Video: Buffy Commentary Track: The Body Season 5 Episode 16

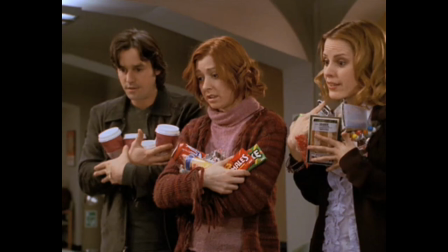But the idea of the vampire was partially that it is an intrusion, it doesn't belong here.
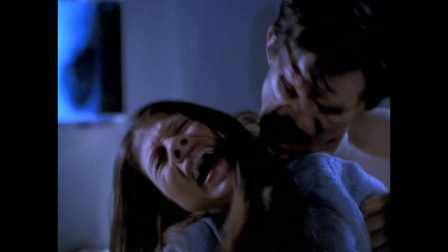The way Tara finds herself being the only one sitting with Sarah and feels she doesn't belong, but then actually has something to offer. You know, the way they're getting a parking ticket. But life goes on, and on Buffy the Vampire Slayer, that means horrible things happen.
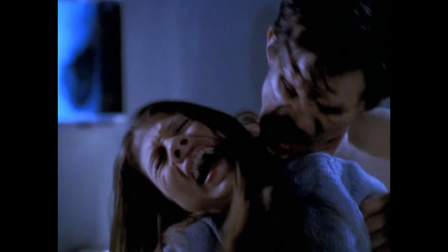And this fight was done differently than any other fight I'd done before. I made it as much of a gross wrestling match as I could.
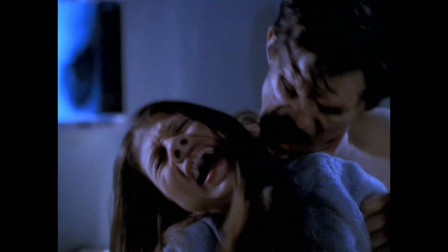You know, hands in the face. And then, of course, pulling the sheet off of Joyce in the worst way possible. but rather than you know a great cool kickboxy fight I made this you know like a genuine struggle
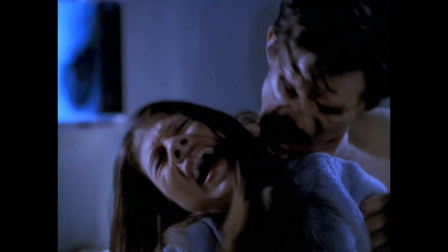because again I wanted to stress the reality of it and killing the guy Donnie is getting what she was looking for again she can't quite the frames are never as clean as we want them to be in this show see we really painted him up to look dead and And when I kill him again,
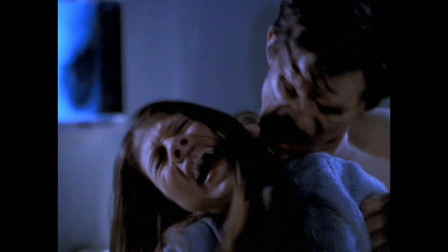I do it the worst way imaginable because I wanted to be in your face with it. If I say physical again or, you know, real, you guys are just going to turn this off. So I won't.
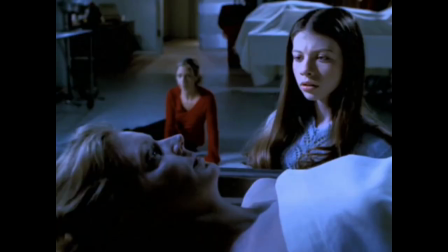And then we're into the end. This was a very difficult shot. We didn't have room for a dolly track, but we had Bill Brumman, cameraman, steady cam extraordinaire, basically aping a dolly shot by walking up onto a ramp
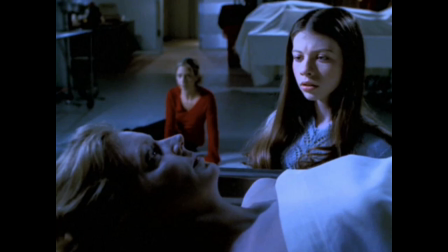so I could get the three shot that I desperately wanted to go from Buffy to Dawn to the three. The fact of death being physically real and physically unreal is expressed here.
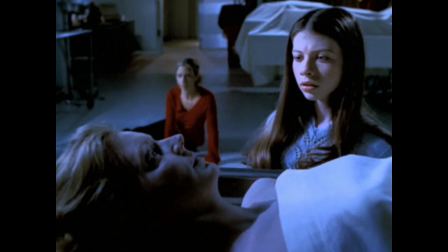This isn't the last shot, it's expressed in the last shot after Dawn says that those words, words that cannot be answered by anybody, and reaches out to touch her mother in a show that's been all about physicality.
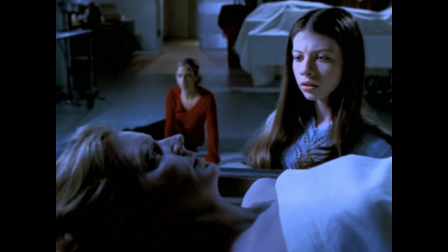This girl who needs to know, to understand, never touches her.
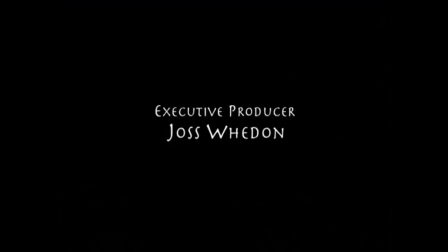And that was done very specifically.
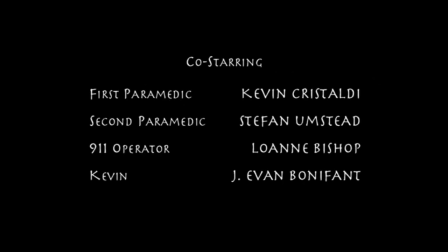And some people said, oh, that means next week Dawn's going to heal her with her key powers.
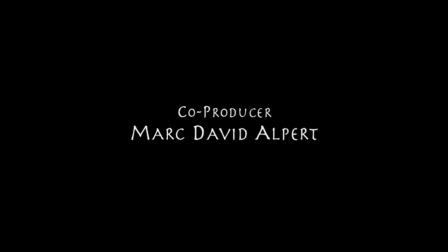And I was like, what show were you watching?
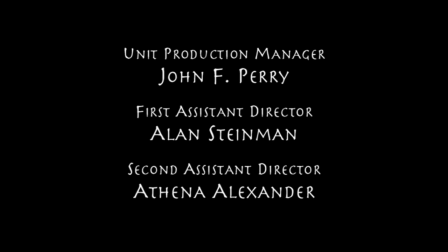No, it meant we want to touch it, but there's nothing there. And to go out just before she touches her was to express that, to express what I've been talking about the whole way.
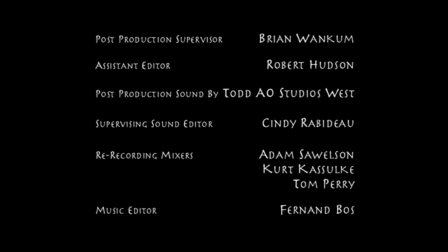There is no resolve. There's no resolution. There's no ending. There's no lesson.
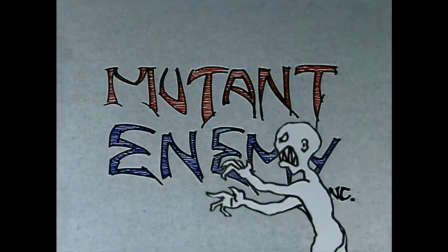There's just death. Well, I hope you had a good time. I know I have. Bye.